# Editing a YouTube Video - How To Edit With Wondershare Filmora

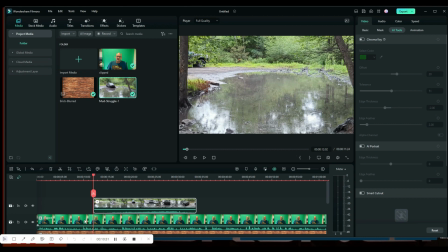8:15 They don't want to just see me talking in front of a brick wall for 9 minutes straight. It's kind of get boring at that point.
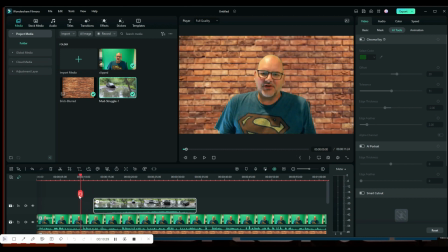8:22 So B-roll is while you're talking, blah, blah, blah, and you're talking about a specific subject.
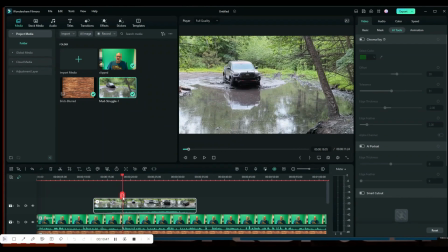8:29 When you start talking about that subject, you can throw a B-roll on there, and you can give a little more excitement to your video.
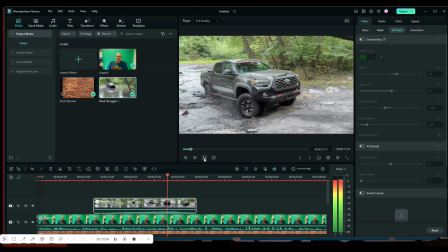8:38 My B-roll, and I want to clear the air.
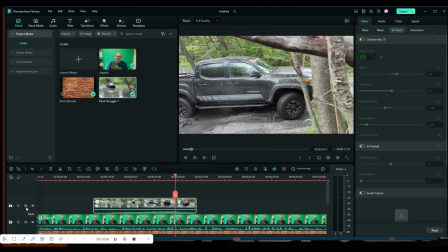8:42 I can now turn off the sound on the B-roll because I don't want the sound on the B-roll.
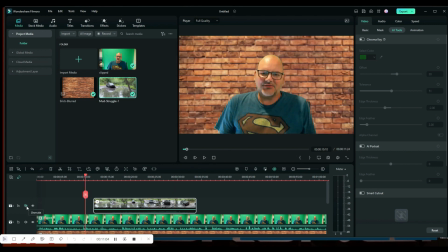8:47 I want my sound on there. So I turned off the sound, and now for having it, is there good reasons for having them?
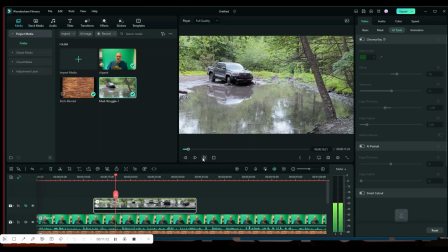8:55 Are they safe or not safe? So that's what we're going to talk about on this side.
And see, I can still talk about the subject on the B-roll, and it gives the video more drama and more content for the customer to see. So it makes your video more interesting instead of just you talking on a brick background.
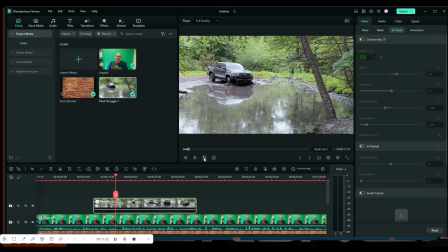9:14 You know, that can be very boring after a while. You can also create drama in your video itself. So hold control and scroll your mouse up just to stretch your video out a little bit.
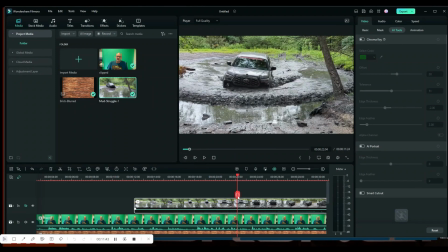9:27 So you can see jumping through the mud, blah, blah, blah, kind of cool.
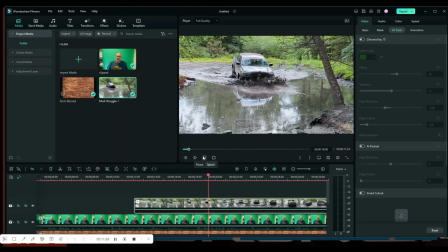9:30 So let's say I wanted this to be a little more exciting. I wanted to go hit the puddle fast and then slow down and make it look a little more dramatic.
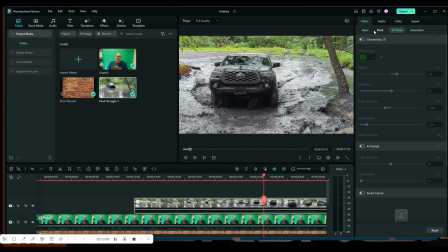9:39 So I can go into this video's timeline, and I can say speed. So this video, we're going to make a speed ramp. And so now that I'm in here, I'm in the speed and speed ramping.
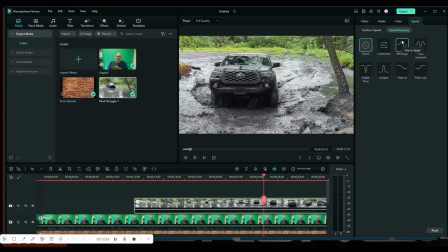9:58 and you can choose up and down, multiple. What I generally do is if I need multiple spots, like I need it to speed up and then slow down and then speed up again, or if I need many complex speed ramping, I need more than just
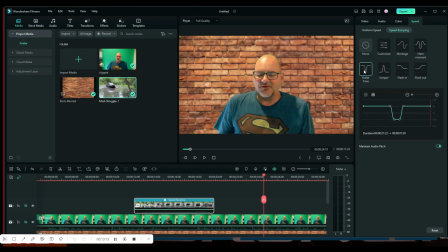10:16 fast and slow. So in this example, I'm going to do this one. This gives me multiple points to speed ramp this video.
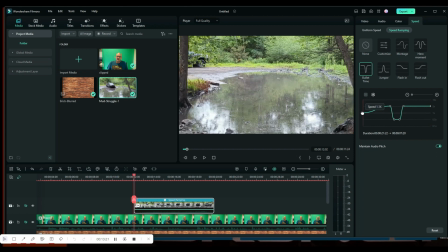10:25 Generally, you don't want to make this thing flying through here, because anything more than a point, really a 0.3 or 0.4, it's going to look fake. You don't want your video to look fake. So let's start it with a 0.98,
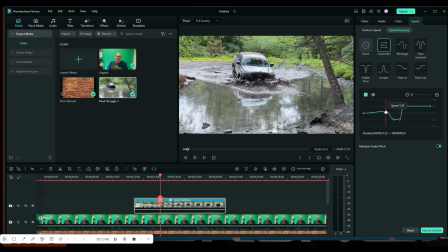10:42 and when they get to here, the splash, I'm going to bump it up to a 0.4.
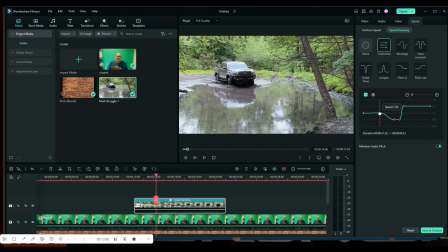10:51 Let's go right to here. We're going to go a 0.1 right here.
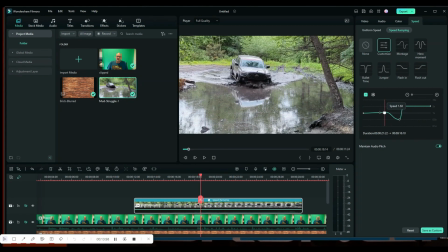10:57 When it hits the water, I'm going to kick it up to a 0.4. See what that looks like. And then once we hit, we're going to slow it down to even slower, like a 0.8.
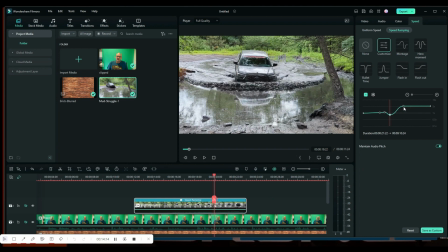11:12 There we go, 0.86. I got a lot of struggle going through the water.
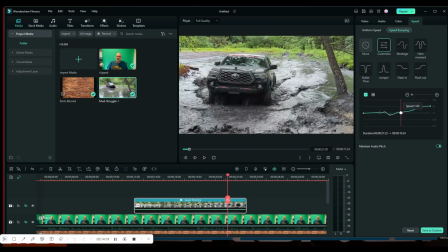11:17 Get some struggle showing. And right about there, we're going to kick this thing back up to a 0.1, which is current time.
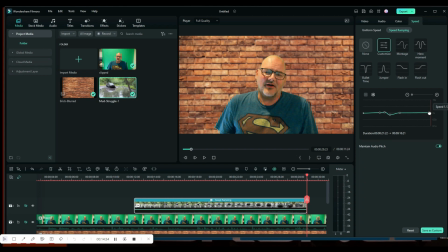11:29 And at the end of the video, we're going to kick it back to a 1.1.
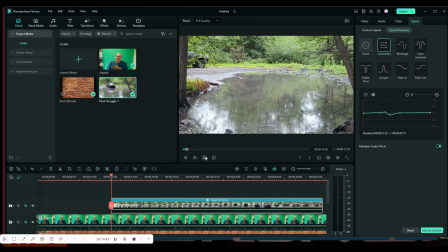11:36 So let's see what it looks like. So now the video, when it plays, it should have a little more drama. It's going to be running a little normal speed.
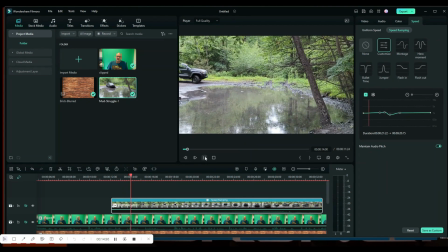11:44 It's going to kick some speed up when it hits the water and then slow down.
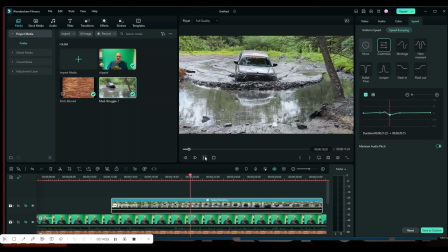11:48 So you can see it's going to get some speed, splash, slows down, and creates a little more drama.
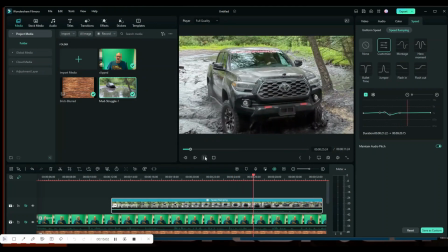11:55 But you can't overdo this effect because it can look fake after a while.
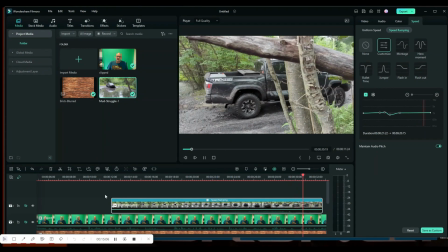12:01 So you got to know what the limits are to this drama.
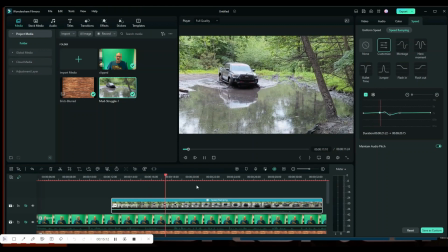12:05 As you can see here, it's starting to look a little fake when I'm hitting it. So it kind of had a little fake feel to it.
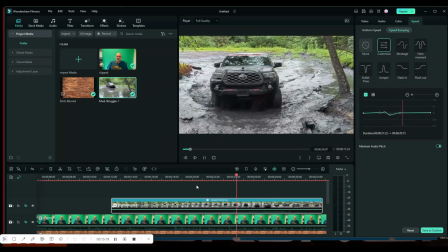12:12 So you kind of experiment with this, but you can actually create a little drama in your videos by doing speed ramping.